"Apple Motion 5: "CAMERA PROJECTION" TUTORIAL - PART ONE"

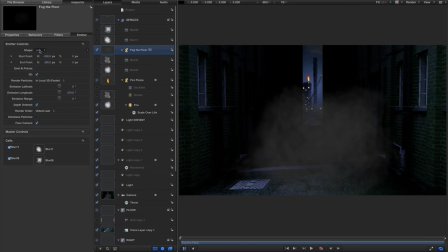1482s
And I also want to come to the shape, once I've selected 3D, gives me the option of selecting box, and that brings up a whole separate set of controls. Let's adjust the size by twirling open the size controls there.
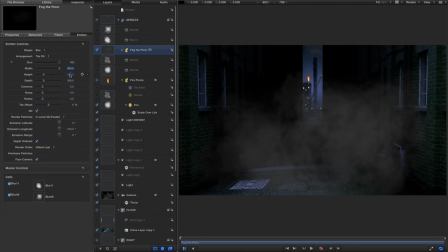1498s
Let's have a width of 960, a height of 150, so it's not too high, and a depth of 1500. And you'll see now that that's a really nice foreground effect.
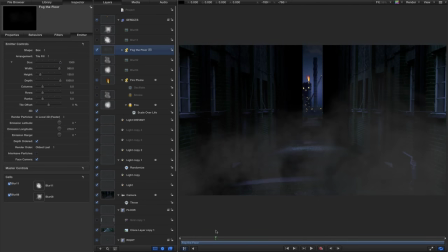1516s
Really helps to add the feeling that we're moving through this scene in 3D. Okay, let's add some background fog as well. Okay, let's come back to the library.
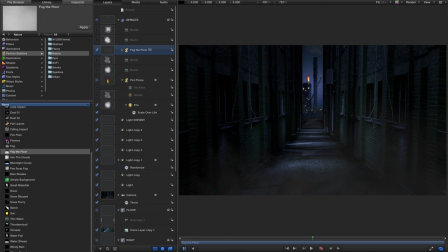1528s
Still in particle emitters, still in nature, let's look for the thing simply called fog.
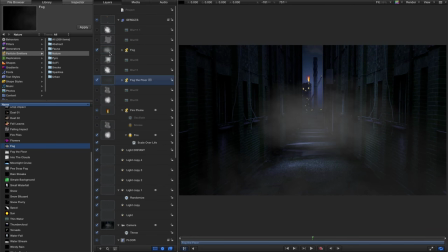1534s
And again, drag that into the effects group. Let's select it, come to the inspector, properties. Let's reset all these values by hitting the transform
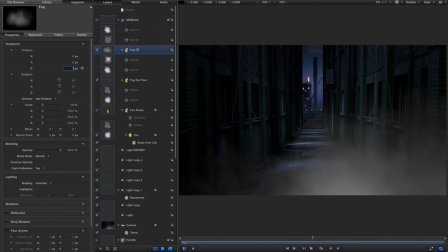1547s
reset button and set an Z position of -5000. And I want to increase the scale to 500%. Now I want to come back to the emitter.
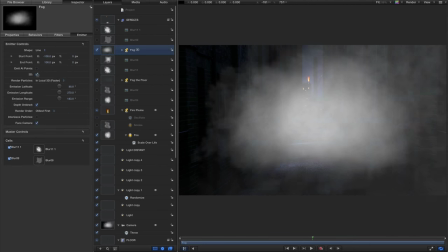1559s
Again, we want to switch it to 3D. Again, we want to switch it to box.
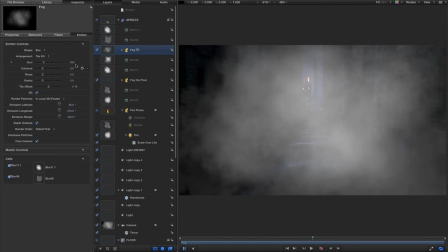1565s
And we can probably live with that 300 by 300 arrangement. Let's come back to the properties, and again, let's reduce that opacity right down to 5%.
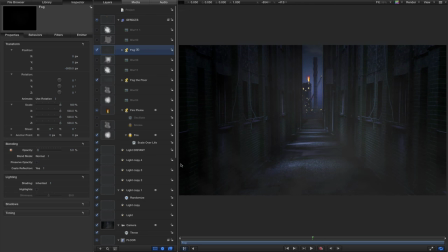1578s
So if I toggle that on and off, you see we've got this nice atmosphere stretching into the back of our scene, as well as that swirling fog right in the foreground.
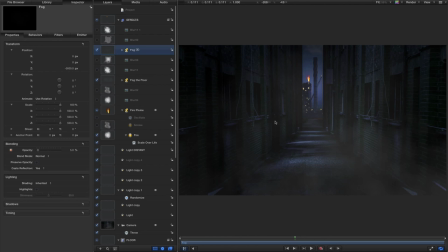1590s
So that's looking good. I also want a little bit of a plume of smoke that's like coming out of a vent here down on the left-hand side. So again, I'm going to come back to the library. I'm going to come to the smoke category, and there's something called smooth smoke left.
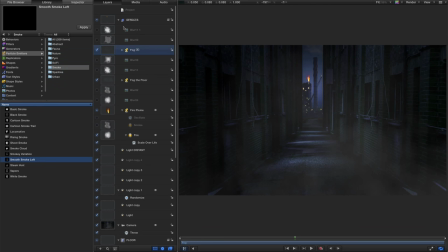1608s
So let's bring that in to that group there. Now I want to make sure it's below the fog and fog the floor.
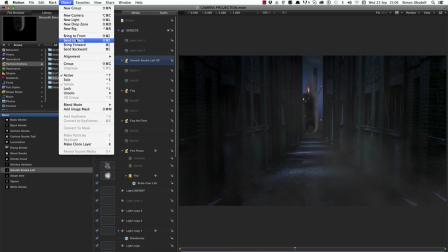1620s
So I'm going to come to object, send to back, and that'll put it at the back of this group.
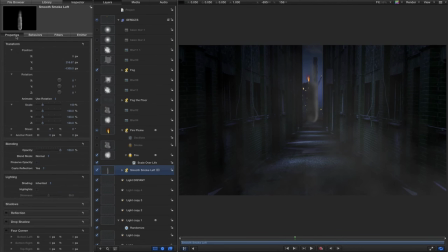1627s
Let's come to the inspector, let's come to the properties. I want to set an X position of -920, a Y position of -520, and a Z position of -5120.
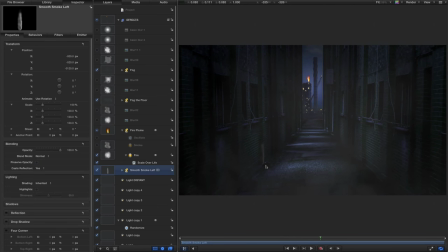1645s
And you can see we've got that coming out of the gutter down here, just to add that is a little bit extra interest to the scene.
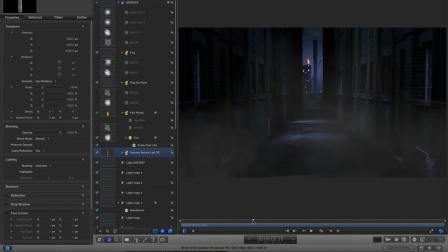1654s
Again, maybe we don't want it appearing, so let's come to about 3 seconds. Yes, that's fully on at 3 seconds. So let's, on the mini timeline, let's just drag that back 3 seconds, watching for that mini timeline display, -3.
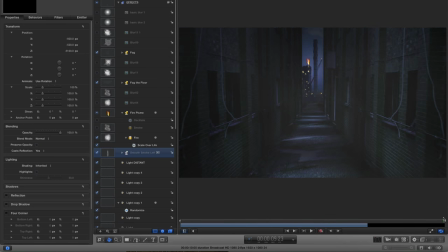1670s
Come to the end of the timeline, hit O to extend it back out again.
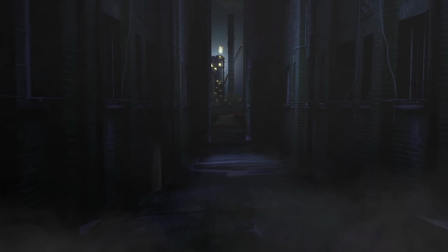1676s
So in my demo, I had a rather flashy effect of the scene exploding at the end. But that's outside the scope of this tutorial, because those elements were derived from Video Copilot's great Action Essentials collection.
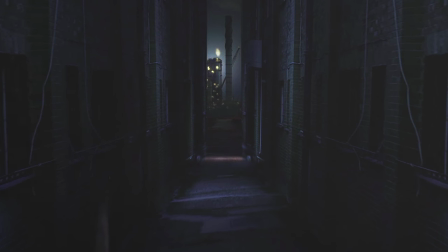1691s
And really, if you want to do anything of that nature, I really recommend you check that out.
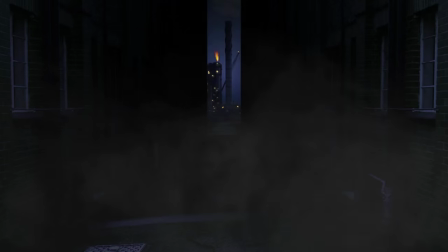1696s
So I hope you're not too disappointed in not seeing that.
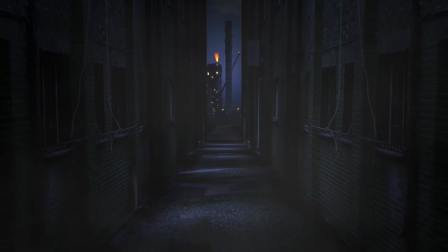1699s
And I hope there's been enough of interest in this tutorial to at least show you about how to cheat camera projection for a pretty interesting result.
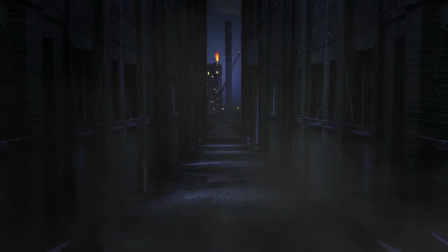1708s
Camera projection is used very widely in the visual effects world for creating quasi 3D environments,
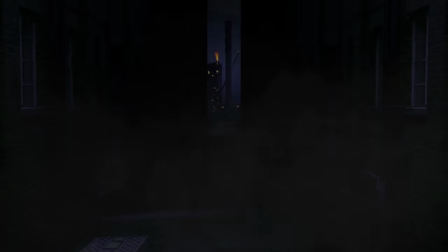1715s
and it's a really effective tool. So I hope you find a use for it in your own projects.
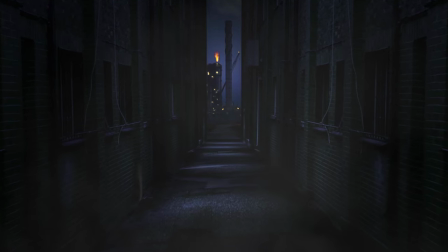1720s
Thanks very much indeed for watching, and I hope to see you again on the next one.